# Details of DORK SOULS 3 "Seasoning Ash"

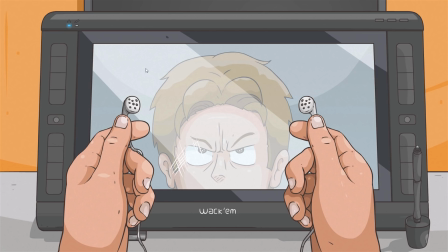(4:06)
So every time I start a new animation, I always have to remember to replace the screen protection, which is like a film that you apply to the Cintiq tablet. And so, kind of to celebrate the fact that doing animations always, in my case, makes the screen scratched,
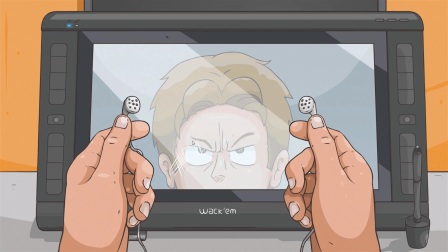(4:24)
I decided to put these scratches exactly in the same position where usually I end up drawing my cartoons.
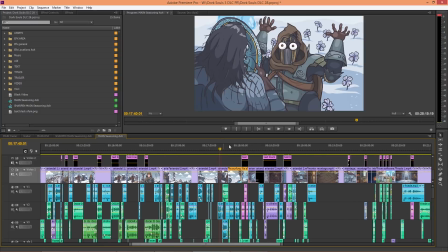(4:33)
Another detail here is when I'm surfing on the shield,
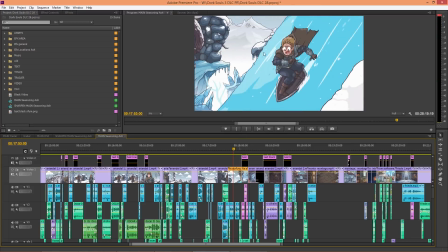(4:38)
and then I hit the bottom of the slope right here,
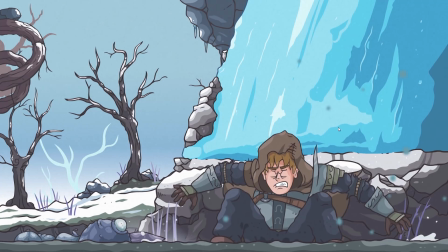(4:45)
you can see that some tiny particles of the water of the pond, they suddenly hit the screen.
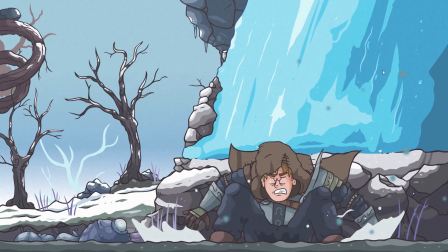(4:53)
See here? I basically made like a bunch of drops of water hitting the camera that are out of focus here.
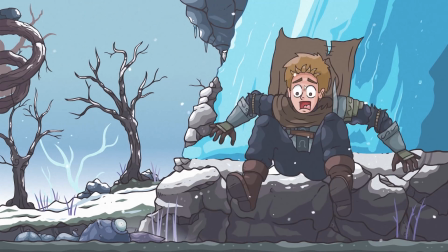(5:05)
You can see them here, here, here, here. And it kind of helps to sell, you know, the fact that he's falling into the water.
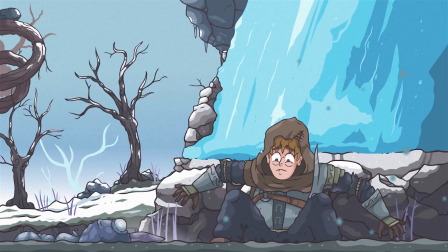(5:16)
Splash, as you can see. Oh, and also, right at the end of the scene, there's a funny guy here on the left.
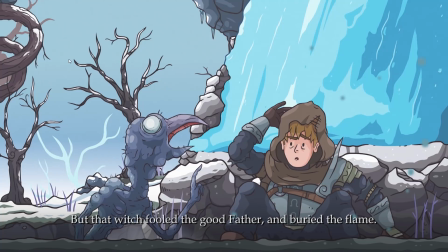(5:23)
I don't know if you guys notice him.
How the fuck is this voice coming out of this guy?
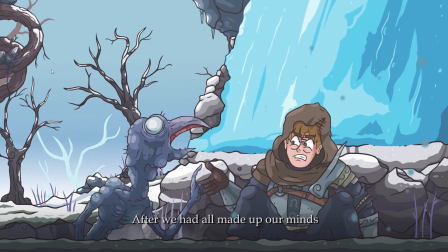(5:28) Whee!
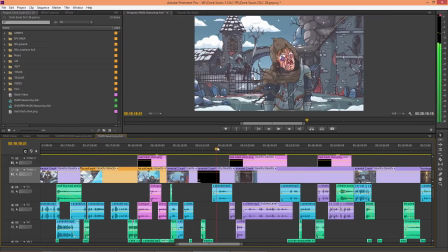(5:30)
Now, right after that scene, as soon as I enter the scene, you'll notice that my belts on the armor are broken.
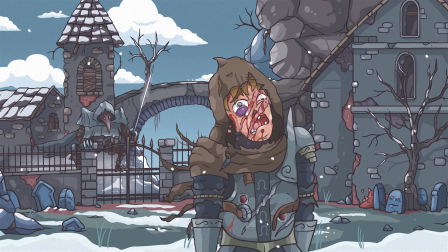(5:38)
See? There's like a scratch on the armor, and the belt is broken, and the parts are not connecting anymore.
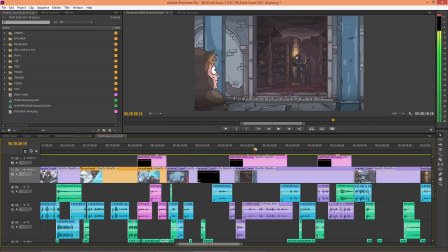(5:46)
But if you go further, you will see, and I think many people didn't notice that
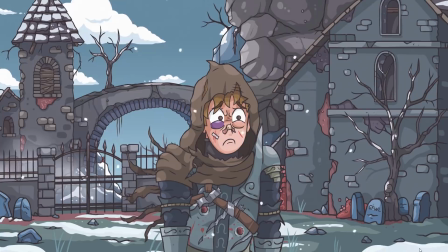(5:52)
now in the second shot, the belt is actually repaired with duct tape. Oh, and also there's another guy here. Do you see it in the window? The whole animation is full of funny faces hidden in, somewhere.
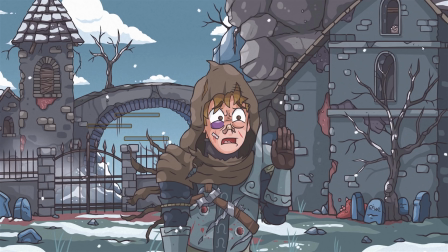(6:12)
So now that maybe you know that, if you rewatch the animation, I suggest you to search for silly faces because they're literally everywhere.
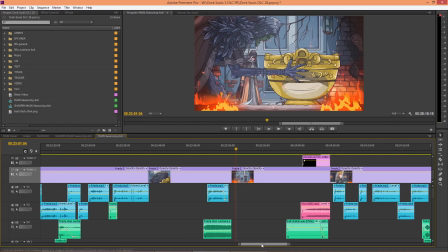(6:22)
So this is a very subtle detail,
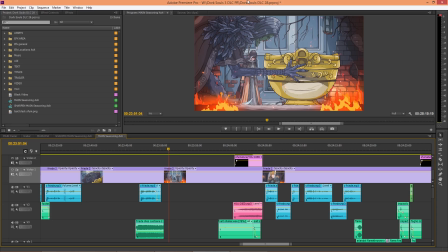(6:25)
and I don't think many people probably notice it, but it kind of helps to give it a more realistic feel to the animation.
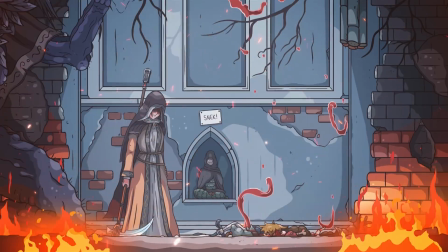(6:32)
Let me show you right now. Yeah, it's probably even almost impossible to notice it, but let me go frame by frame.
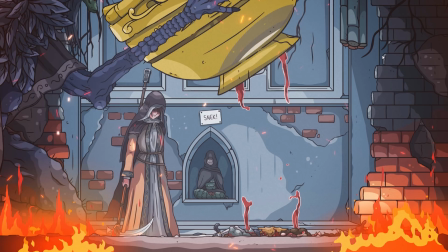(6:41)
So as you can see, when the bowl goes out of the shot, the reflection moves with the bowl.
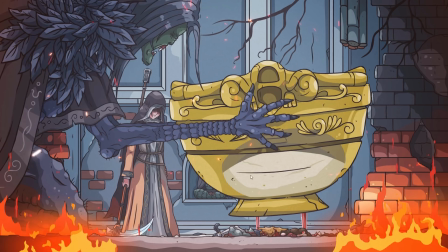(6:50)
There's like a mask that I created in order to hide the reflection of the snow on the ground, as you can see here. You know, this is the reflection of the ground, the snowy ground around the bowl that is distorted,
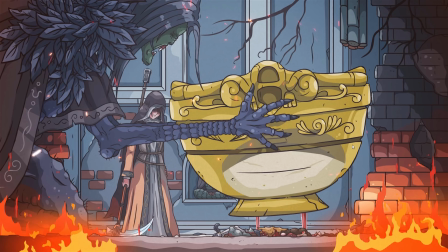(7:06)
obviously, because the bowl is like a rounded shape, right?
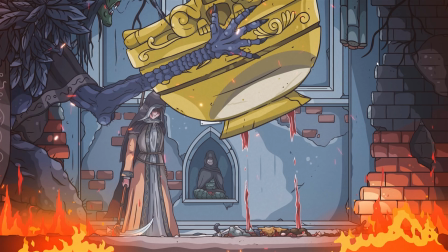(7:10)
So as you can see, as soon as the bowl goes away from the snow, the reflection goes away, rightfully so.
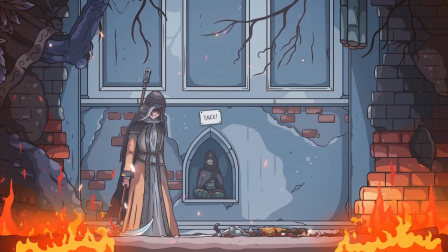(7:19)
And when the bowl goes down again, the reflection comes again into the frame.
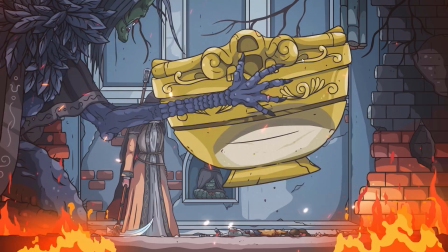(7:25)
It's barely noticeable, but I feel like it's a good detail.
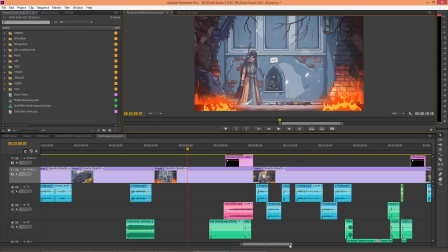(7:33)
All right, so another little thing that I think many Dark Souls
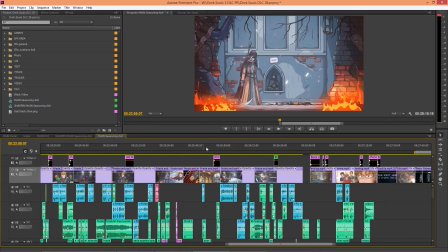(7:39)
veterans, I think they would enjoy, is the Honor Londo sequence.
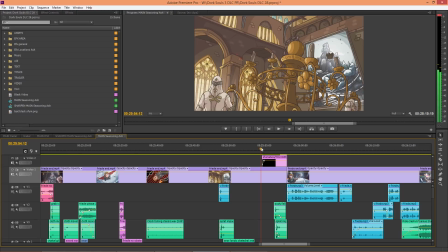(7:45)
I'm sure many of you guys probably noticed the painting guardian flying down here.
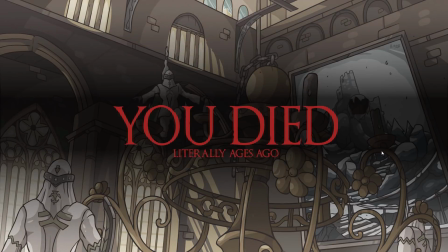(7:52)
Right in this moment, if you pause the video, you can barely see one of the painting guardians falling down, and that happens every time, you know, you're in that area that they accidentally fall down. So I decided to to put it here too.